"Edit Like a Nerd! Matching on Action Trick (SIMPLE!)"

When I was working on my PhD, I used to teach a intro to film course and I would teach some simple editing techniques that were used in Hollywood and also in some avant-garde experimental films. And so today I'm going to share with you one very easy editing technique that you can use on YouTube that I use very frequently for opening trading card videos. So this is a great technique to keep in mind if you are opening trading cards on camera, if you're a TCG content creator, or any kind of channel, I think, or category can also utilize this technique. This is editing on action. This is one of the primary ways that shots are edited together in Hollywood editing technique. I'm going to share with you a very basic example of this with some stock footage and then show you how I have used it in a recent trading card opening video.
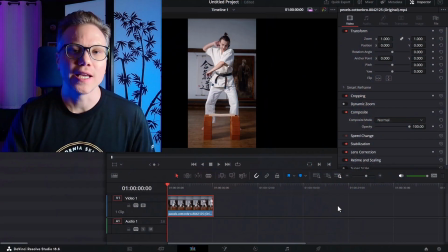Now, what I'm talking about with editing here is not like special effects or anything. It's when you have two broken pieces of footage that are being joined together. So usually people would do this to jump the camera in, to zoom in a little bit or zoom out or to change the camera position.
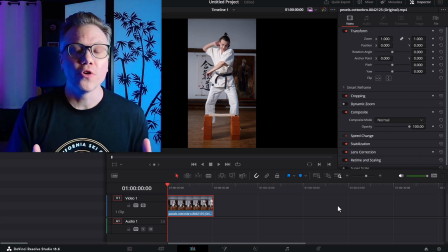And that's very jarring for a viewer. So what you do is you use something in those shots that combines the shots. It provides some similarity between the shots, even though other things are changing, even though the camera is changing or something else significant is changing in the footage.
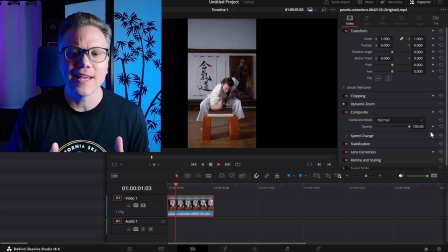So here we have a man hitting the block of wood, just karate chopping it. And you can see that as one unbroken shot. So why would I might want to edit this footage? Well, I want to break it up into two because I actually want to emphasize the breaking of the block.
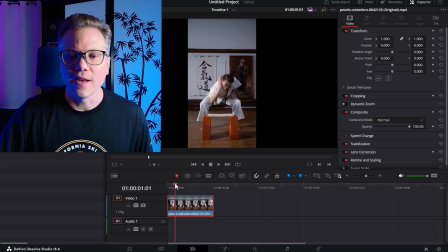So if I go over here, let's say I want to zoom in on this right when he's connecting with the block. So what I'm going to do I'm going to zoom in a little bit more on my timeline so I can find just that moment where he hits the block let's say right there and we can probably zoom in a little bit more if you want to get more precise and it'll allow you
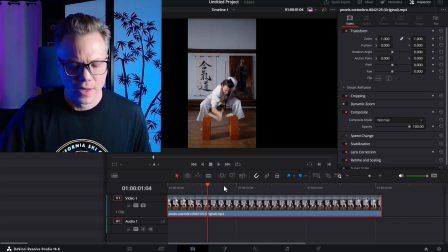to find some additional frames but this will be sufficient for our purposes now I'm going to go ahead and break this up by the way you don't have to use DaVinci Resolve you can use Camtasia or OBS whatever editing studio you want I'm not talking about the specifics of the interface with DaVinci.
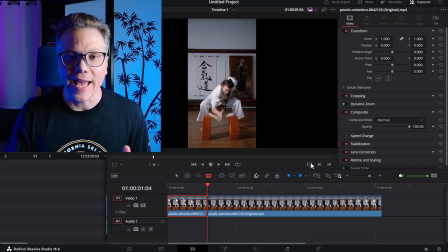I'm just going over the principle of editing, of bringing different clips together. All right. So I want to emphasize that because what I want to do now that I've broken this shot up in two, I have two different pieces of footage and I want to zoom in
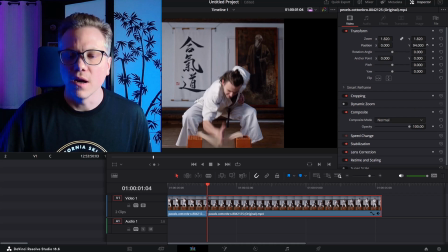on that piece of wood being broken.
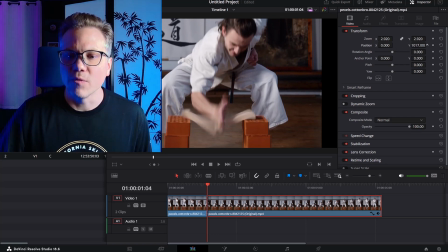So let's get really, really close in there. Once he's broken it so that we can emphasize that we are breaking the wood.
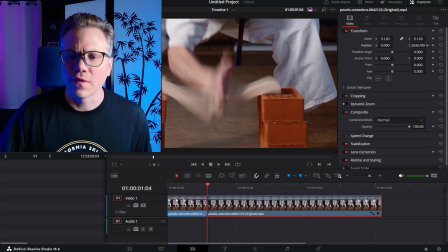So let's get really really close there let's get that that's gonna be sufficient for our purposes we have a nice in the center of the frame there and now since
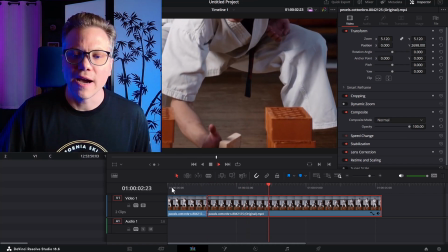we've broken it up we have edited the shot and you see how effective that is because we've broken it up we now zoomed
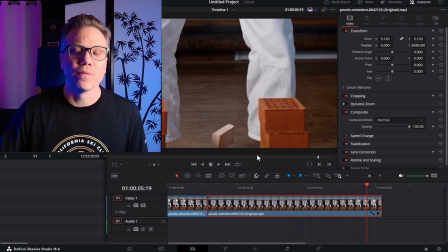in on that second piece of footage and we have two clips that are edited together now what makes this work because we we moved in right we moved the
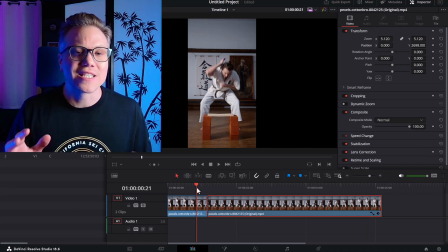camera in and that's jarring right if there's not something that's connecting these shots together and in this case it is the action.
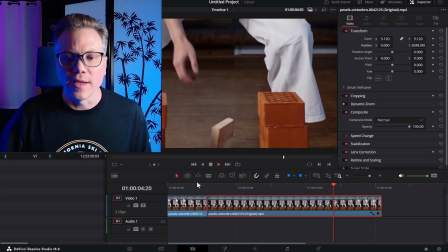So the action of karate chopping the wood is in the first piece of footage and it's in the second piece once we've
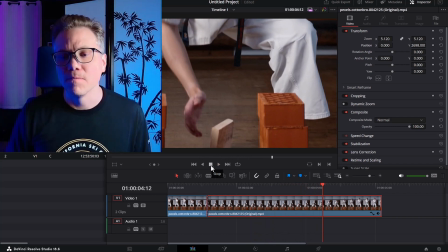zoomed in and that action registers in our brain allowing us to move the camera in to emphasize it and is not jarring. That action is what is allowing us to edit those pieces together. So this is a very common technique in action scenes.
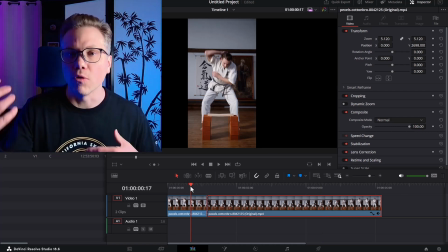You have people punching and fighting.